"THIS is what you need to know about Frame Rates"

The way that this works is you have your 24 frames per second timeline, so each 1 second of a timeline will have 24 individual frames in it. So if you're filming in 240 frames per second, then you have 10 times the amount of frames that a normal 24 frames per second clip has. So theoretically, what you can do is you can slow that down 10 times.
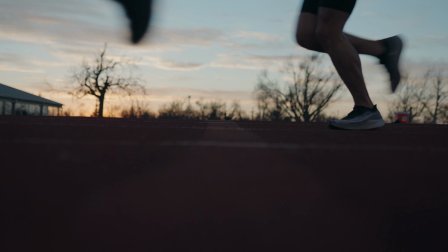4:26 And the cool thing about that is that a 1 second clip then becomes a 10-second clip. And then every time you change your frame rate, you have a different conversion rate. So what I like to do is whenever I film in 24 frames per second, I leave it as is.
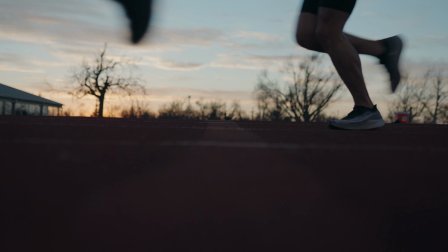4:41 I leave it at 100%. Then whenever I go to 60 frames per second, I slow that down to 40%. I don't want to cut it out, and I don't want to lose frames in the process by slowing it down to 50% or 60 or something like that.
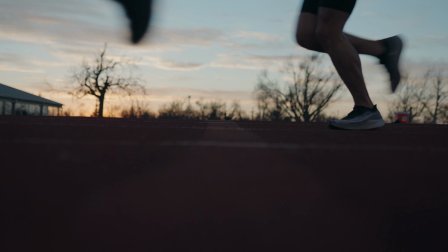4:55 Slowing your 60 frames per second clip down in a 24 frames per second timeline gives you about
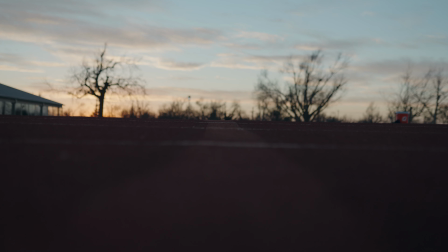5:03 40% of the speed that you would have if it was a 24 frames clip.
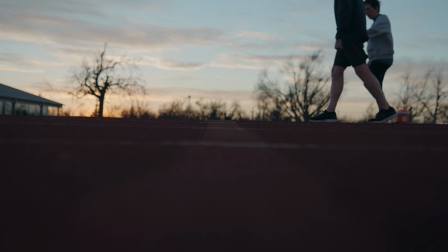5:08 Then whenever you're working with 120 frames per second clip,
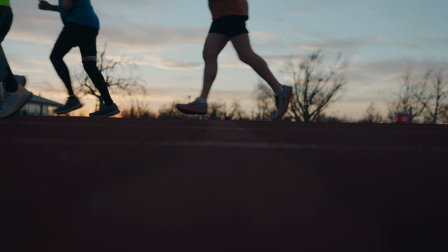5:12 you have 5 times the amount of frames per second that you do as your regular 24 frames per second timeline.
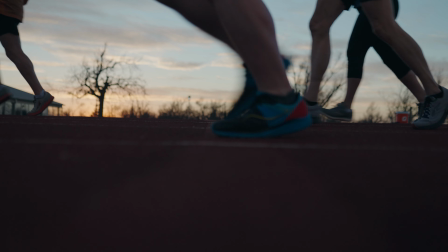5:20 That means you can slow down this 120 frames per second clip to 20%,
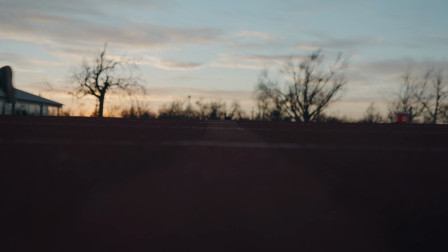5:26 and it will give you 5 times the length that a normal 24 frames per second clip will. So here's an example of some of the clips that I shot last night.
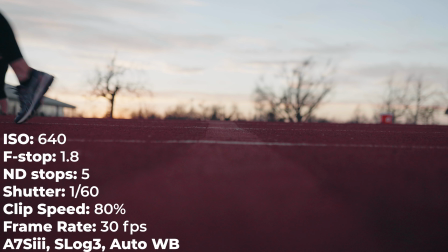5:36 I'll list the camera settings on the screen of how I got this exposure and what camera settings I was using. One thing that you'll notice with all of these clips in this first section is that I am doubling the shutter speed. So when I have a clip that I shot in 24 frames per second,
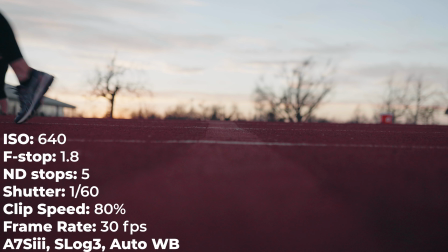5:52 then I am putting the shutter speed as close as I can get it to 1/50th per second. So you'll see with this 24 frames per second clip right here, it's playing back in real time what it looked like in real life. And then I doubled the shutter speed to 1/50th of a second.
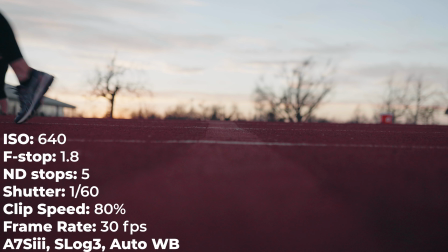6:08 Then whenever I went to 30 frames per second, you can see that it's a little bit smoother and it looks just a little bit more like a news clip.
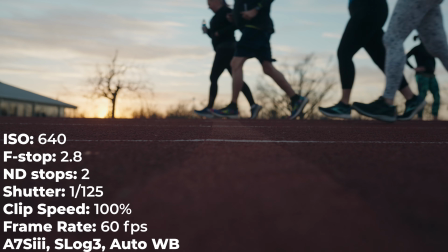6:16 And I changed my shutter speed to 1/60th to accommodate for that. Then whenever I started to film in 60 frames per second,
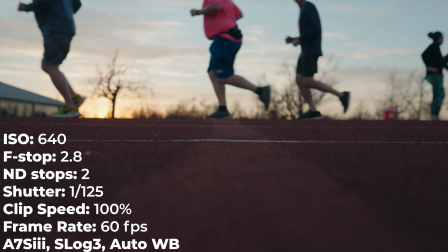6:25 in playing this back at 24 frames per second, it looks a lot choppier, but as soon as I slow it down,
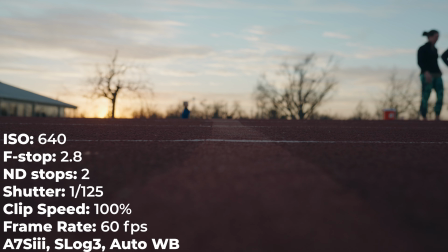6:32 then you see that it looks a lot smoother because it's playing back and not cutting out any extra frames. So I slowed this clip speed down to 40%, and that is making this clip longer than it would be if it was just playing out in real life.
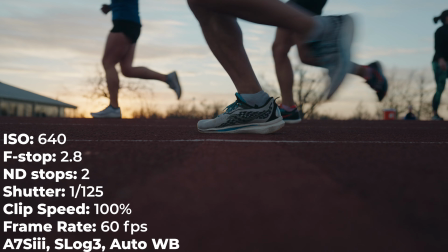6:46 But because I'm filming with these extra frames per second, then I have the ability to do that,
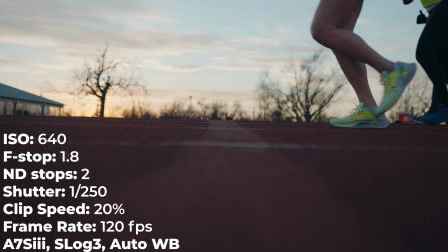6:53 and it doesn't look choppy, it doesn't look strange, it doesn't look like it's unnatural.
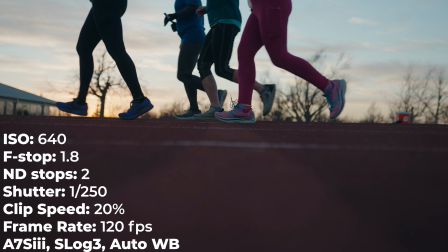6:58 Then whenever you see this 120 frames per second clip, you'll see that it is really, really smooth,
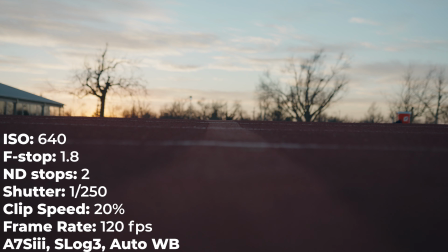7:04 especially when played back in this timeline, but also doesn't seem like it makes a lot of sense because it's hyper smooth.
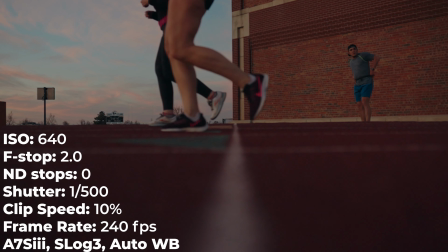7:10 It's overly realistic. Then whenever you look at this 240 frames per second clip, it really doesn't look right.
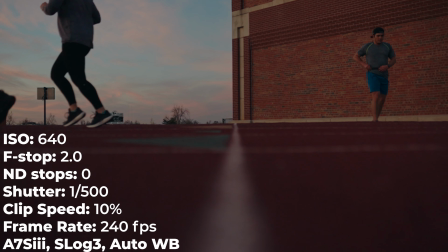7:17 Something's just off about this. So with this first section of clips,
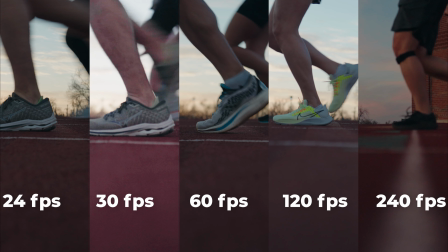7:21 you'll see that the motion blur should look the same for each clip, even though they're filmed in different frames per second.
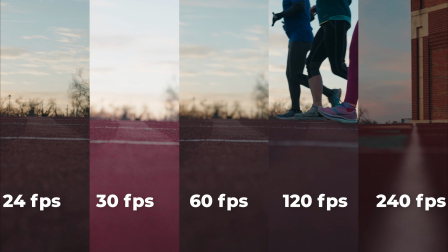Now I have this test where I changed the shutter speed. And so I tried to do it where I changed the shutter speed for 24 frames per second for 30,
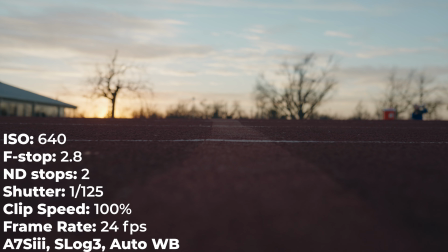7:48 60, 120, and 240, where I would quadruple the shutter speed. So with this 24 frames per second clip, I filmed in I think it was 1/100th shutter speed, and you can see how choppy this looks.
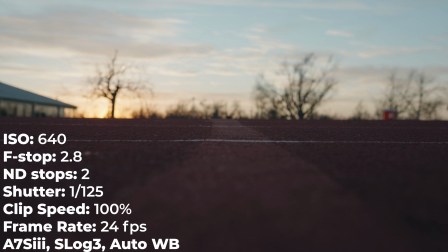8:02 It doesn't look natural. If I pause the frame right here, you'll see that there's not this nice natural motion blur. It's actually really sharp.